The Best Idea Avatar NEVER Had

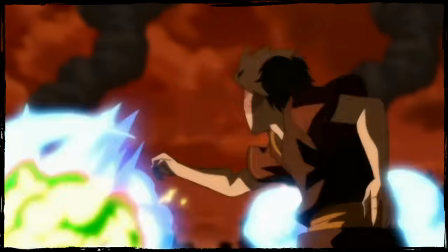(33:14)
The so-called Prodigy Princess who can't help but admire the beauty of this previously unknown form of firebending,
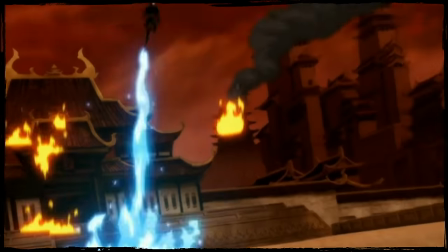(33:21)
and the look on her face upon learning that little Zuzu has finally bested her in the only way that she's ever deemed to be important,
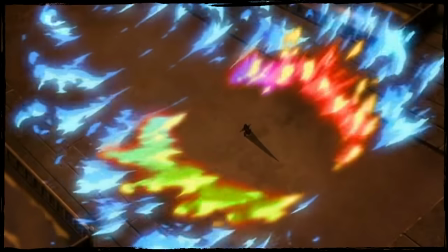(33:28)
power. It's almost like this moment was tailor made for the rainbow edit.
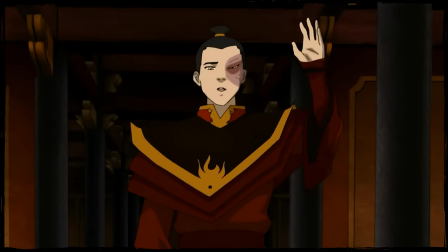(33:32)
The other reason that I gravitated to this punch specifically is that I really, really like the intentional deep breath that Zuko takes before his strike.
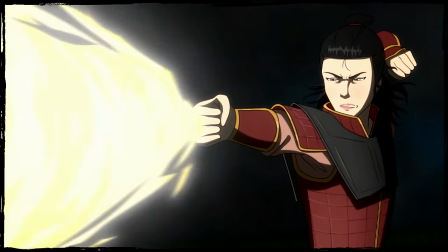(33:40)
It reminds me a lot of the breathing routine that Rangi did before unleashing her own blindingly white blaze.
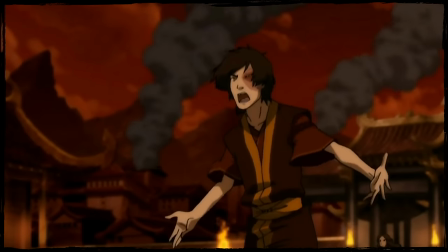(33:46)
And when juxtaposed with Azula being uncharacteristically out of breath, I think this is a great way to even further highlight the differences between the firebending philosophies.
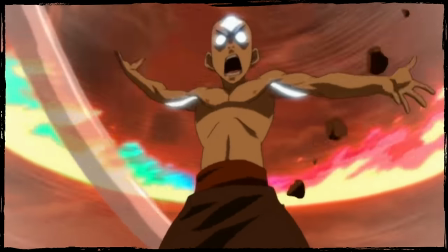(33:55)
With these visual changes, all four parts of the finale would now be tied together with shared yet distinct moments centering the same phenomenon.
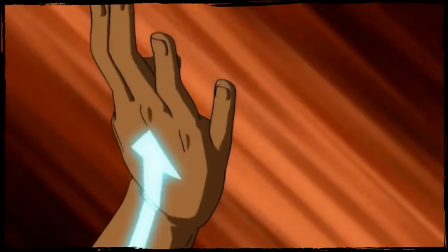(34:03)
As they currently stand, each plotline of the finale is great, but admittedly they are very self-contained.
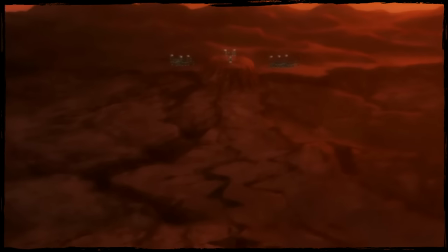(34:09)
Ba Sing Se's liberation has literally no connection to Aang's fire with Ozai,
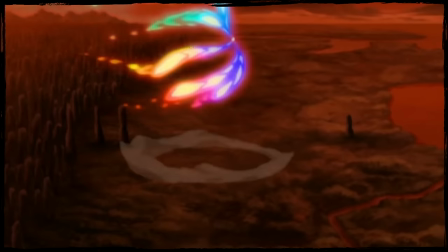(34:14)
but by having the emergence of multicolored dragon fire as a throughline in each narrative, I think that the finale as a whole would be strengthened.
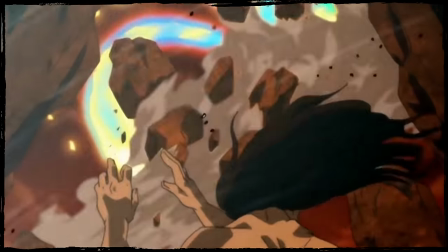(34:22)
And it helps, of course, that rainbow firebending will always look pretty freaking cool.
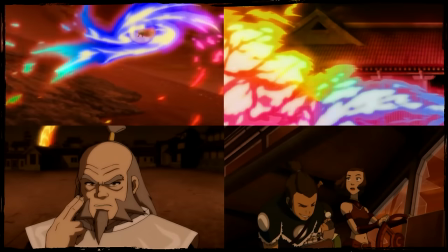(34:27)
I think the best part of rule 3 is that it keeps the spectacle of rainbow fire contained within these 4 scenes.
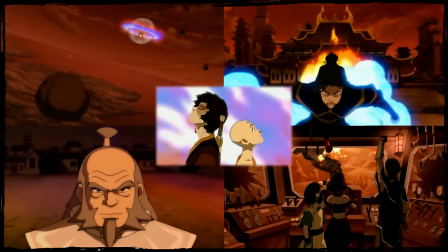(34:33)
Well, 5. Once Sozin's comment is gone, that's it. No more colorful flames for the next 100 years.
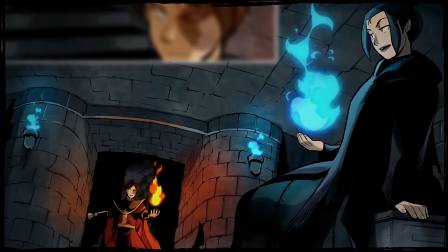(34:39)
It wouldn't need to be considered every time Zuko bends in the comics. It wouldn't impact The Legend of Korra at all.
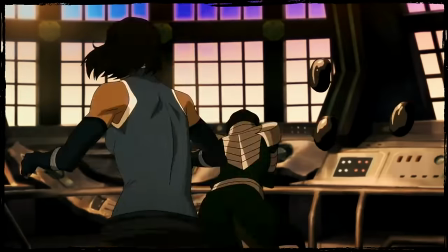(34:45)
It wouldn't need to factor into the upcoming movies or shows or anything else. It would just make Avatar's finale way cooler and then it goes away.
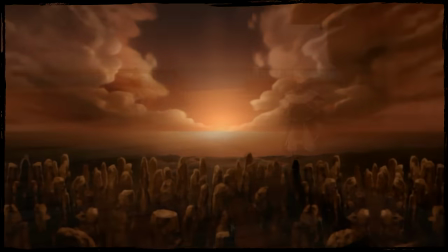(34:53)
Perhaps during the return of the comics 100 years later,
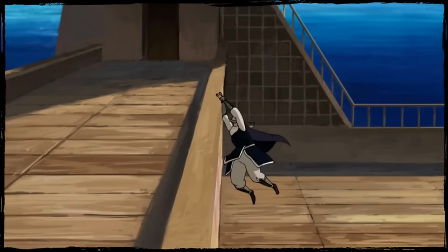(34:56)
it would be pretty wholesome if Rainbow Firebending was much more widespread due to the influence of Fire Lord Zuko's reign.
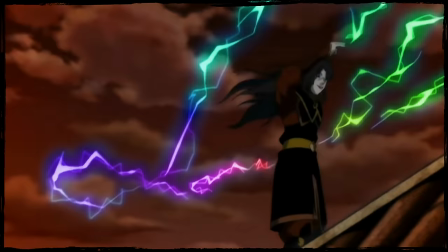(35:02)
But I digress, finally. Here is some Rainbow Lightning Bending because why not?
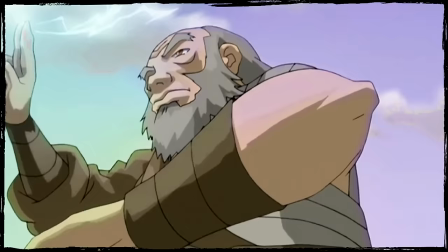(35:07)
I would love to hear from you all in the comments, what do you think of this idea?
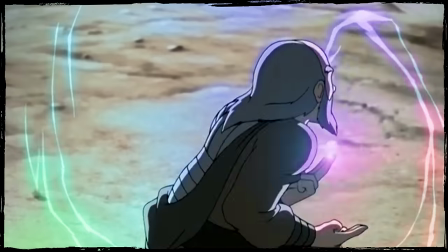(35:11)
Maybe give your answer in two parts, one, do you think that Rainbow Firebending should have been, or could potentially be, included in Avatar's lore?
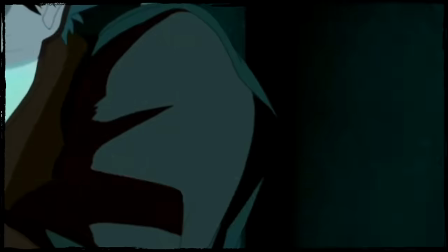(35:20)
And two, do you think I succeeded in making the final Agni Kai and Avatar's finale just a little bit better?
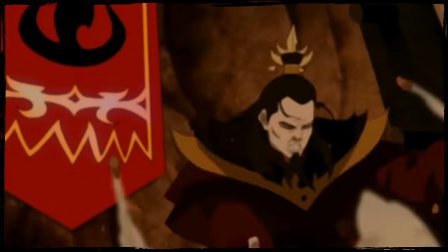(35:26)
Or am I a failure?
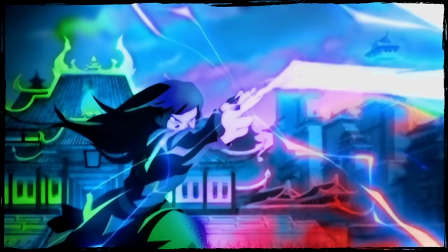(35:28)
Hit subscribe if you're still watching, share this video with someone who loves Avatar, and then click here to learn about Aang's life as an Instagram influencer. sir.
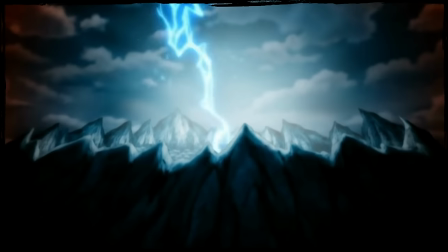(35:37)
I'll see you in the next one. Baby lion turtle. Baby lion turtle. Baby lion turtle.